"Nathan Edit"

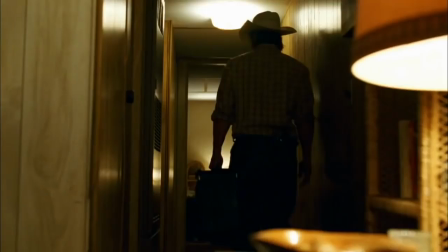(0:00)
No Country for Old Men is a story about a thief and his family, a hired assassin and a sheriff. The film's story gradually follows Anton, the assassin, throughout his journey to track down Llewellyn, a man that stumbled upon a bag full of money.
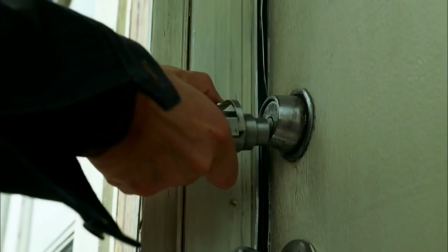(0:13)
The film does not feel like a conventional western as it has themes of thriller, action and crime.
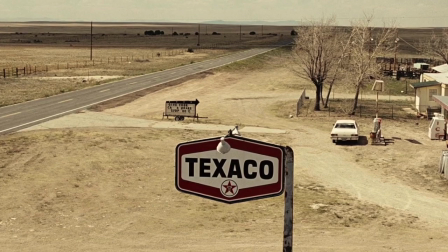(0:18)
The scene opens with a wide-angle shot which is paying homage to the old Texan films and the mountainous terrain.
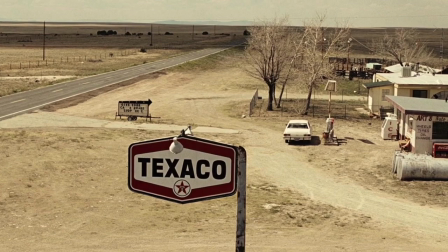(0:24)
This represents the vast amount of space and isolation of those that inhabit the area. The leading lines along the highway are symbolic of the long journey ahead.
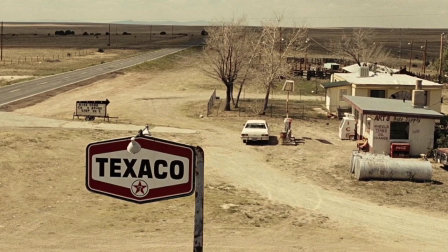(0:33)
In centre frame, the Texaco sign draws our eyes towards the vast and gloomy horizon, suggesting that the journey may not be a pleasant one.
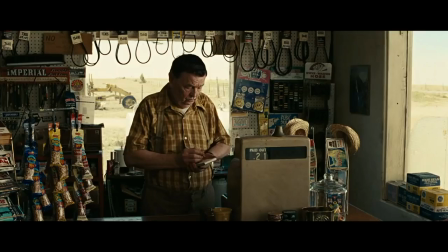(0:40)
The high panning angle shows that a dominant force is approaching and suggests the insignificance of the gas station and of those that are within it. The scene within the gas station begins with a medium angled shot of the proprietor, standing within a frame of a frame, being the window.
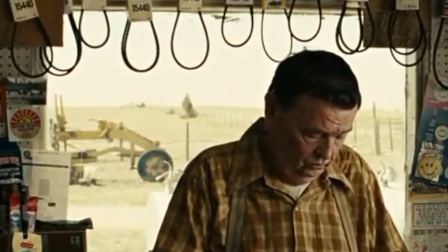(0:56)
The farmscape and the tractor behind him suggest that he is a humble and hard-working man.
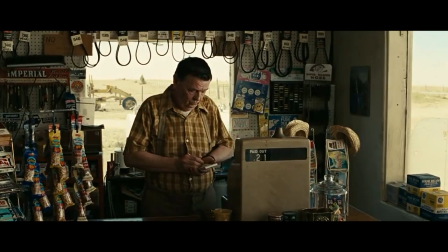(1:01)
However, the harmonious nature of this shot is invaded when Anton, the protagonist, steps into his world.
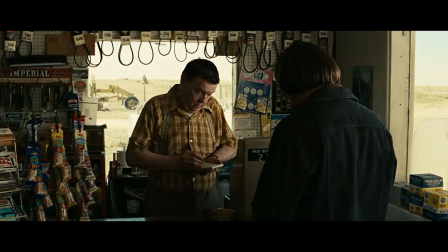(1:07)
The towering Anton in his dark attire is completely out of place within the friendly store interior.
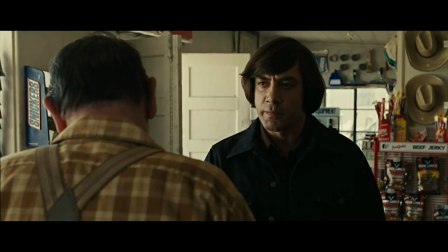(1:12)
Anton closing in blocks out the beaming sun and completely covers the exit within the frame, trapping the clerk.
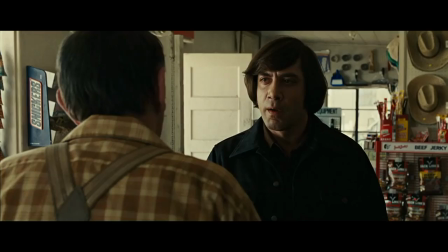(1:18)
The tension builds as the proprietor innocently observes his number plate and casually comments on the weather in Dallas.
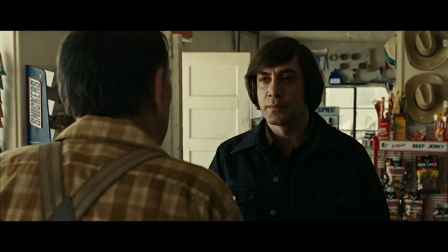(1:24)
Disturbed by the eagerness of the proprietor to penetrate his anonymity,
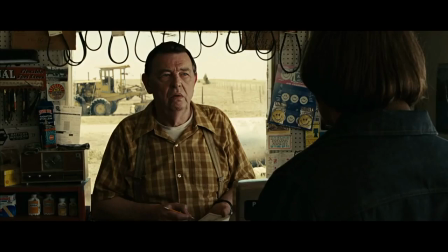(1:29)
we see Anton's harmonious posture become eerily confrontational and malicious.
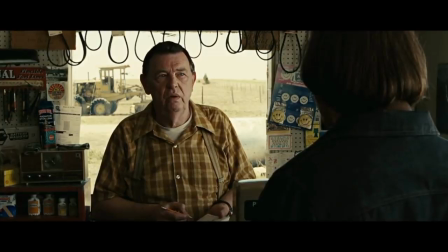(1:34)
Anton's perspective is shown immediately by the camera filming an over-the-shoulder angle from Anton towards the proprietor.
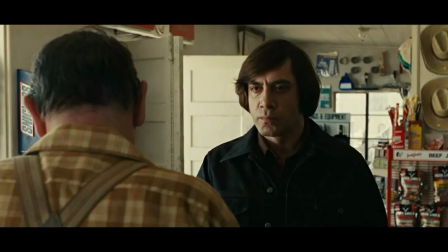(1:40)
The over-the-shoulder angle represents a classic Hollywood confrontation. As soon as the proprietor approaches Anton with a question,
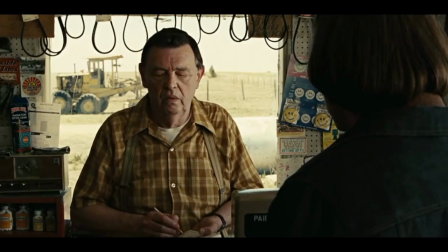(1:48)
even though only significantly about the weather the camera angle is shown from over the shoulder of the proprietor.
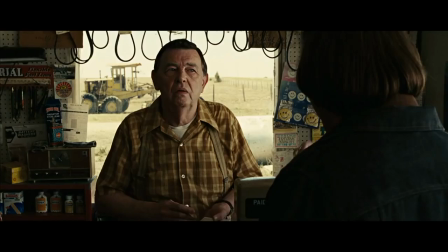(1:54)
This tells us that Anton sees his response as reciprocating confrontation. This begins the next scene of events.
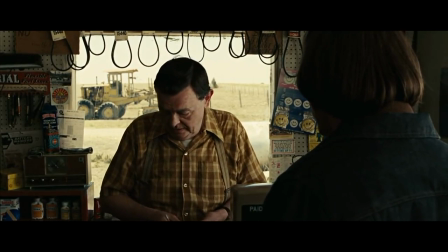(2:00)
There are many aspects of the set decoration that suggest to us that the scene is going to end badly for the proprietor.
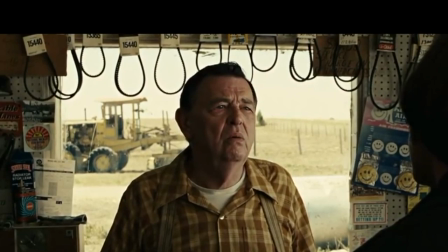(2:06)
As the conflict becomes more apparent we become increasingly more aware of the rubber belts hanging around the store clerk's head,
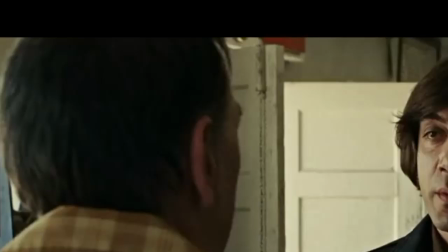(2:13)
their similarity to Noosa's and how they could potentially link to the fate of the store clerk.
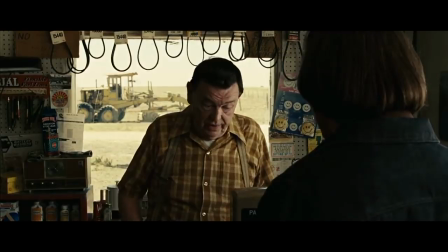(2:18)
Anton's decision to kill the proprietor is further eluded through the set decoration of the gas station.
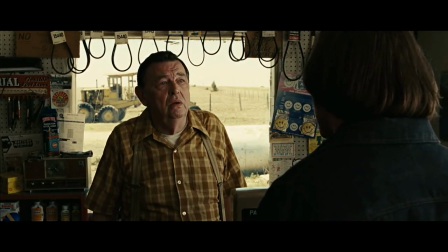(2:23)
The numerous tire chains hovering above the proprietor's head symbolizes that of a noose.
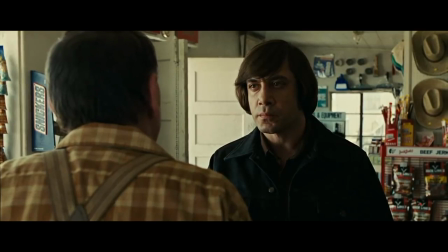(2:28)
Furthermore, the window behind the proprietor is subtly resemblant of a cross which could be symbolic of Anton's tendency to play God and the proprietor being his sacrifice.
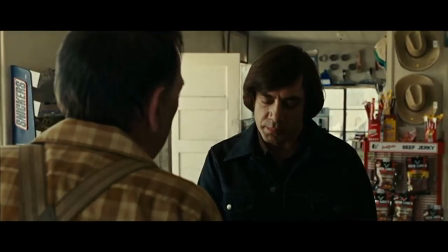(2:38)
The scene draws to an end following the coin toss which Anton has decided will determine the fate of the store clerk. His willingness to gamble the fate of another man's life is symbolic of its complete disregard for human life.